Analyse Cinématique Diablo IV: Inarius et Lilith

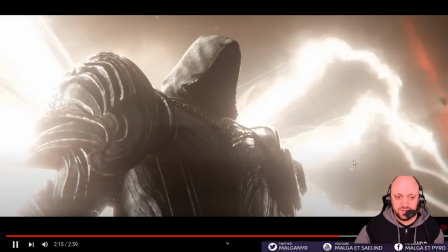Et Narius, il est là pour péter. Il va intervenir à partir du moment où il voit Lilith, parce que Lilith, c'est aussi un personnage extrêmement puissant.
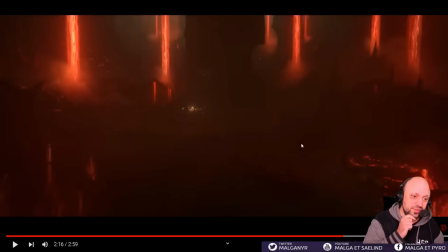Mais Lilith, ce qui est intéressant et ce qui rappelle aussi beaucoup la période de la guerre du péché, pourquoi c'est mon contexte, je pense, ici, c'est que, eh bien, la guerre du péché, Lilith, elle est en sous-marin. C'est pas elle qui contrôle la Triune, en opposition directe avec les anges, enfin avec l'Église de la Lumière.
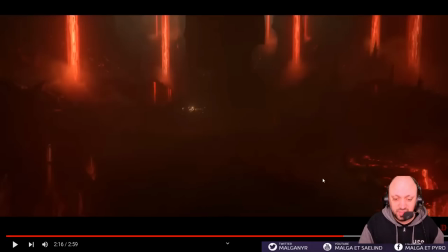Elle est la troisième force qui manœuvre en sous-marin, en fait. Ce qui expliquerait pourquoi c'est pas des Néphalèmes, par exemple, qui combattent à côté d'elle. Parce que là, si c'était des humains qui combattaient à côté d'elle, on aurait plus vu, du coup, une situation un petit peu à vraiment le premier bannissement de Lilith, où Lilith a, on va dire,
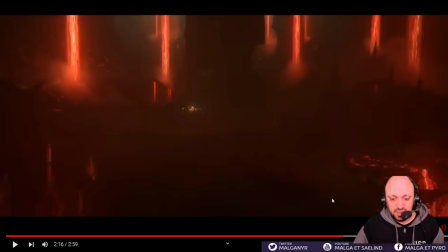encore des partenaires, je dirais. Là, on a vraiment, elle utilise des déchus, donc vraiment des démons.
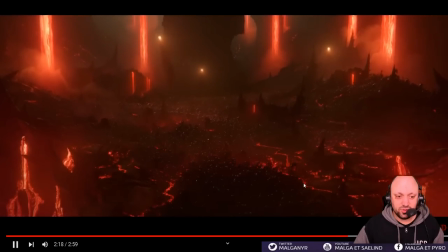Et encore une fois, elle se terre.
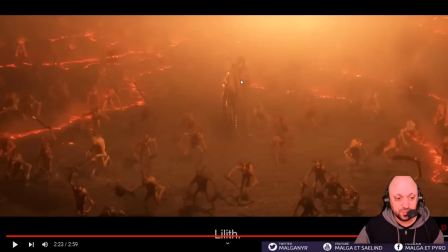Voilà, et le jeu de lumière par rapport à l'artillerie des démoniaques pour voir justement Lilith, elle se terre, elle se cache dans les ombres.
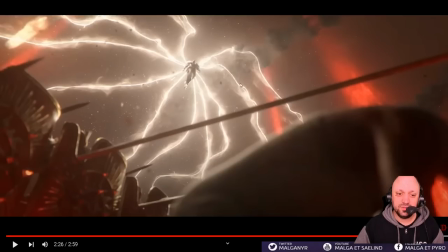Ce qui va faire bouger Inarius, donc le roi qui veut prendre la reine, hein, globalement, c'est toujours un peu délicat, mais
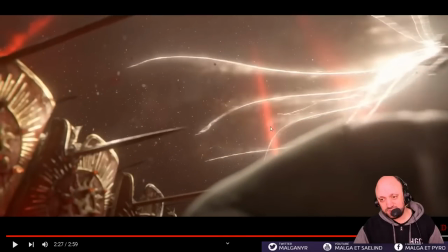les forces cosmiques qui vont rentrer en frappe. Ce qui m'explique, ce qui d'un côté on pourrait se dire le fait que ce soit tellement bien rodé, c'est parce que justement c'est une armée de Néphalem. Ça pourrait marcher, bien sûr, ça pourrait tout à fait marcher. Mais justement, ce genre de plan me ferait dire que c'est plutôt des humains normaux en fait, qui sont juste très bien ordonnés et qui, par leur fanatisme, font le taf.
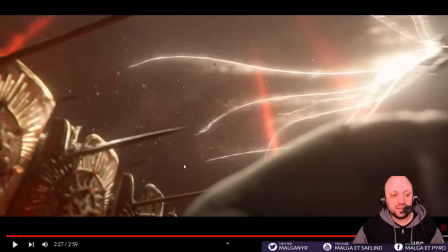Parce que justement, un Néphalem sur le papier, il est à égale puissance d'Inarius et Lilith, globalement. Voire même Inarius, ce qu'il craint, c'est que les Néphalem le dépassent. Pour moi, ce plan aussi rappellerait plus qu'on est sur le deuxième bannissement de Lilith, à savoir celui qui va péter à la fin, enfin qui va péter dans Diablo 4, quoi.
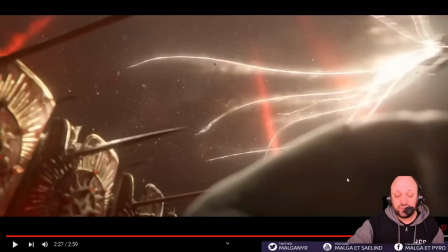Le bannissement qu'on voit dans la première cinématique de Lilith, la fin du premier, la fin du bannissement, c'est la fin du deuxième bannissement en fait, hein.
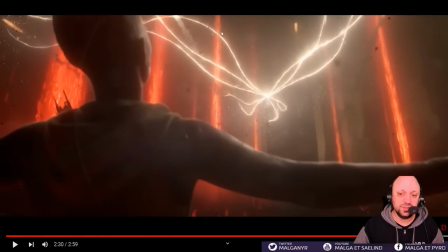Encore une fois, le plan où on voit Inarius qui fonce, le jaune sur rouge, etc. La différence de lumière, de colorimétrie. Et nous, on est d'un point de vue mortel. Là, on regarde Inarius d'un point de vue mortel. Et donc, ce personnage nous permet de voir à travers ses yeux. Et bon, elle est en pleine adoration, bien sûr, parce que c'est l'être divin.
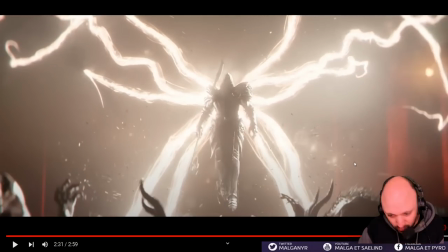Et ça, ce plan aussi, il est incroyable. Parce qu'on aurait pu avoir des bastons de folie, tout ça, tout ça. Je me rappelle que le combat Sylvanas-Bolvar avait pas mal fait grincer des dents. Parce que, oh là là, Sylvanas détruit Bolvar en 2 secondes. Et il faut bien comprendre que ces cinématiques-là, elles mettent des années à produire. Et c'est des millions d'euros. Ou de dollars, donc d'investis.
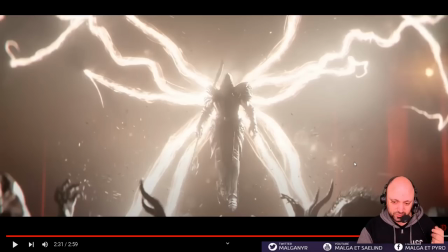Donc c'est tu ne peux pas faire des combats de folie, etc. Et donc, d'un côté, c'est du maquillage, parce qu'ils peuvent pas faire un combat de 17 ans, ça demande aussi de réanimer un peu Inarius pour qu'il mette des grands coups, etc.
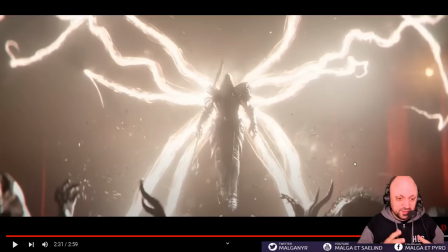Donc ça coûtera encore plus d'argent. Donc il faut trouver un moyen pour que instantanément il en impose, pour montrer qu'il est super puissant, Inarius. Et je trouve que ce qu'ils ont fait, à la base, c'est juste du maquillage, et c'est trop bien, c'est juste trop bien.
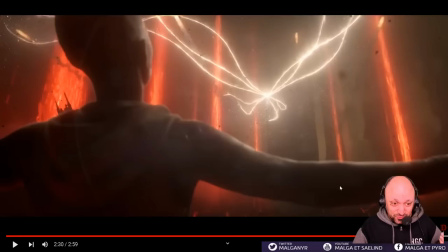Parce que ça marche de fou, ça marche de fou.
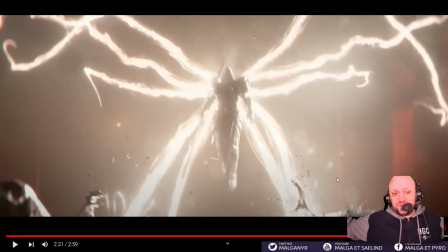Inarius qui arrive, c'est les ailes des anges qui sont dans Diablo sont très très particulières, avec ces espèces de lanières de lumière pure, et les quatre qui s'enfoncent dans le sol, et il éblouit tellement que les démons ne l'approchent même pas,
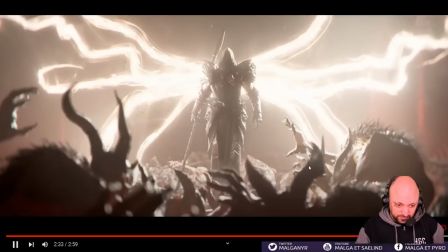ils n'arrivent pas à s'approcher de lui. Pour vous montrer à quel point il est puissant et à quel point il est badass, quoi.
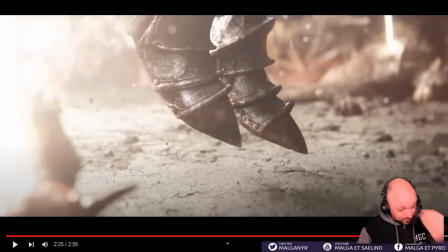Et même, c'est ça aussi que ce plan, je l'adore, parce que la musique s'accélère, bien sûr, mais aussi le sol des enfers, les enfers eux-mêmes ne peuvent pas se tenir face à sa lumière.
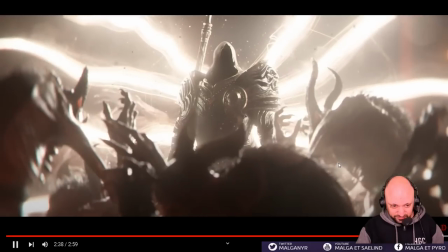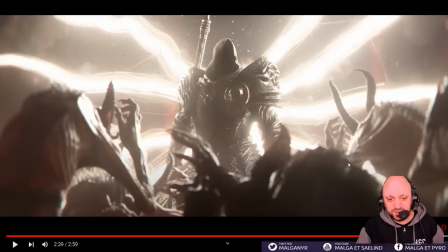C'est juste. C'est de la poésie quoi. À ce niveau-là, c'est de la poésie tellement c'est beau. Et au passage, donc encore une fois, là c'est probablement le plus gros, le grand angle qu'on a sur Inarius où on voit vraiment l'armure qui fait très très Néphalem. Et c'est pour ça que je pense vraiment qu'on n'est pas.